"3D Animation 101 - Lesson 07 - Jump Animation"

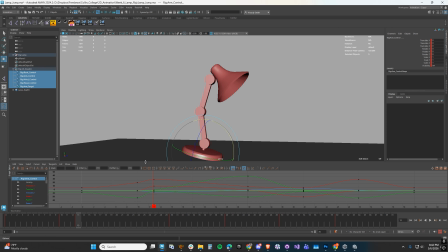It's going to be easy for us to see all of the things that we need to see in the window.
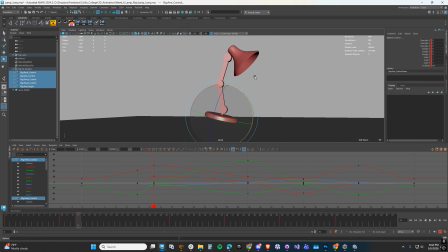So you'll see that as the character pushes off, even though the timing looks better, the character still slowly pushes off the ground. And that's just because Maya defaults to auto keyframing or auto tangents. So we're going to right click on this and we're going to change the tangents to linear.
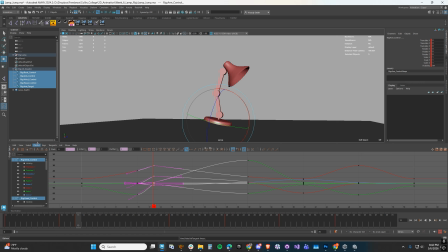You can do that on any of these keys. You can also do it here in the graph editor. You can go to tangents or linear. Okay, so this push off looks good, but then the rise now, because I moved that down, is going to be a little bit too long. So we're going to push this down to about frame 23. So the jump itself is going to take about 10 frames.
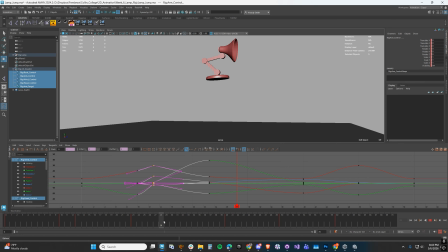Now the up of the jump is going to be a little bit longer than the down. I always make the up last a little bit longer than the down. So then let's select the next key, which is going to be the landing pose. And let's bring that in and let's just go ahead and move that to like 32. So it's going to be 9 frames as opposed to 10 frames.
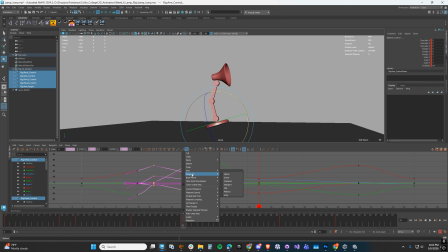And then we're going to right click on this and say tangents and linear. So now we have a linear keyframe at the push off and we have a linear keyframe at the landing. And then just like this motion here, the explosive push off motion is going to take a short amount of time.
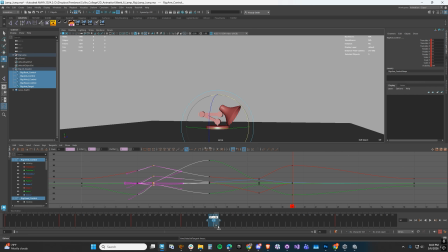We want this absorption motion to take a little bit less time too. So let's just go ahead and set that to like 6 frames difference. So now the character absorbs, and then we're just going to move in our last keyframe to about frame 48. So let's go ahead and bracket our preview window and go ahead and push play.
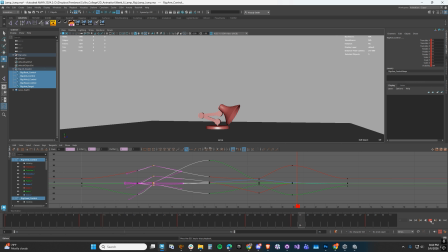So now let's see if this looks better. Okay, so much better than the last time that we did it. This would be what you would call first pass or pose to pose.
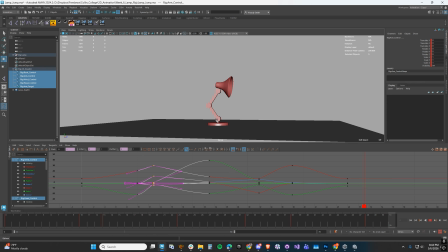This is going to be the time where we would show this rough scene to an art director or a senior animator or a supervising animator. It carries with it all of the information that we need in the scene. It's not refined, but it does allow us to make changes to timing quickly.
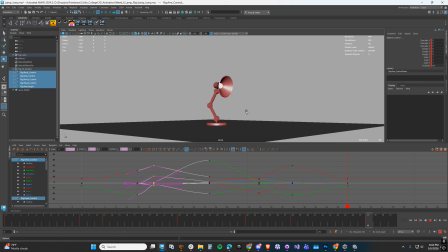So this is a good time to get feedback. And as an animator, you want to get feedback early in the process to make sure that you're on the right track. And so that when you do an animation, you know that you've already nailed down the timing.
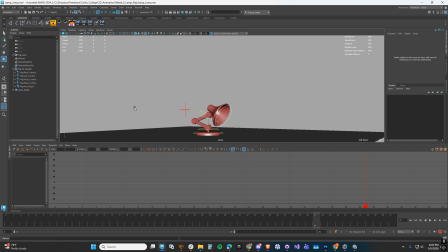Now you just need to go in and make refinement. Now that I've set all of the main keyframes in my scene, I'm going to go in and add keyframes to certain components or certain animatable controls. These are going to be called breakdown keyframes.
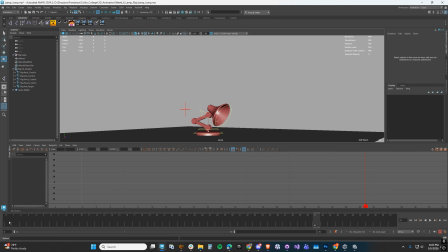They are going to be additional keyframes in between the main keyframes that are going to help us sell the animation and the weight of the character. So the first one that I'm going to do is I'm going to add a breakdown keyframe to make the path of the neck down into the anticipation pose a little bit more interesting.
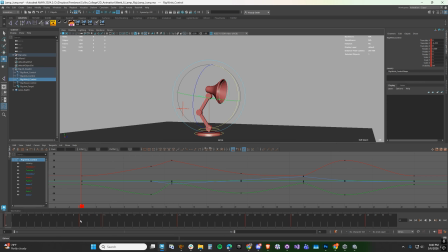So first frame is at frame 0, anticipation pose is at frame 10. I'm going to go to frame 5 and I'm going to push this arm down a little bit so he's going to be getting more quickly into the anticipation pose, and I'm going to angle the head up.
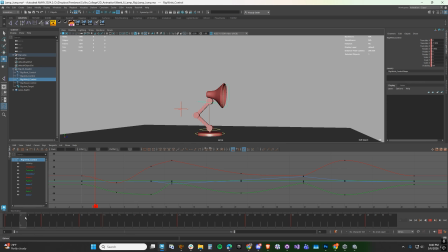And you'll see that by doing that, by adding that additional keyframe, it makes the motion look a little bit more interesting. That overlap between the head and the arm gives the character a little bit more weight and personality.
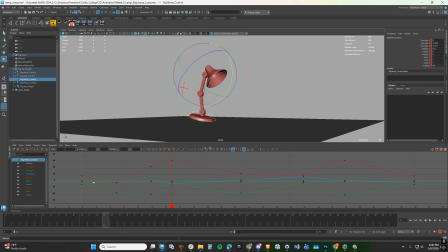So here my character is pushing off. The next thing that I want to key is going to be the root. So while the character pushes off here, I get a pretty simple arc here, but I want to make this accentuated a little bit. Now you could do this in the tangents of the translate Y,
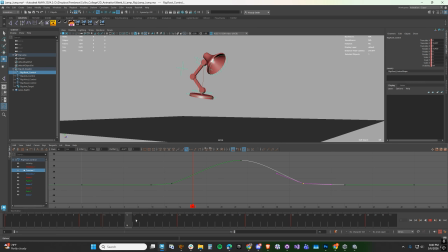but another easy way to do it is to go to the keyframe about 4 keyframes after the push off, and we're just going to push the root up a little bit more. So you'll see that it will make this arc look a little bit more abrupt and a little bit rise in the beginning of the jump.
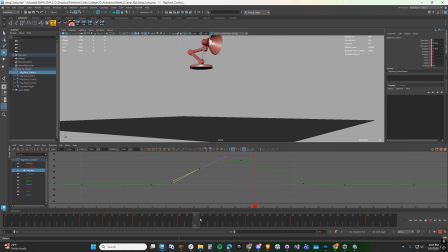So now the character pushes off, and you can see it accentuates the time that he is in the air, and I really like that.
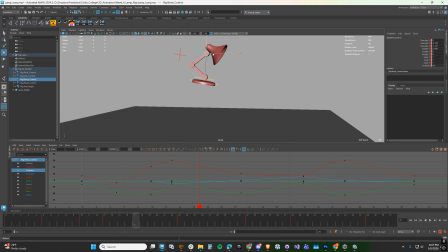The other thing that we can do is we can select the head and we can kind of angle the head down a little bit more. So the character now is generating more of that force.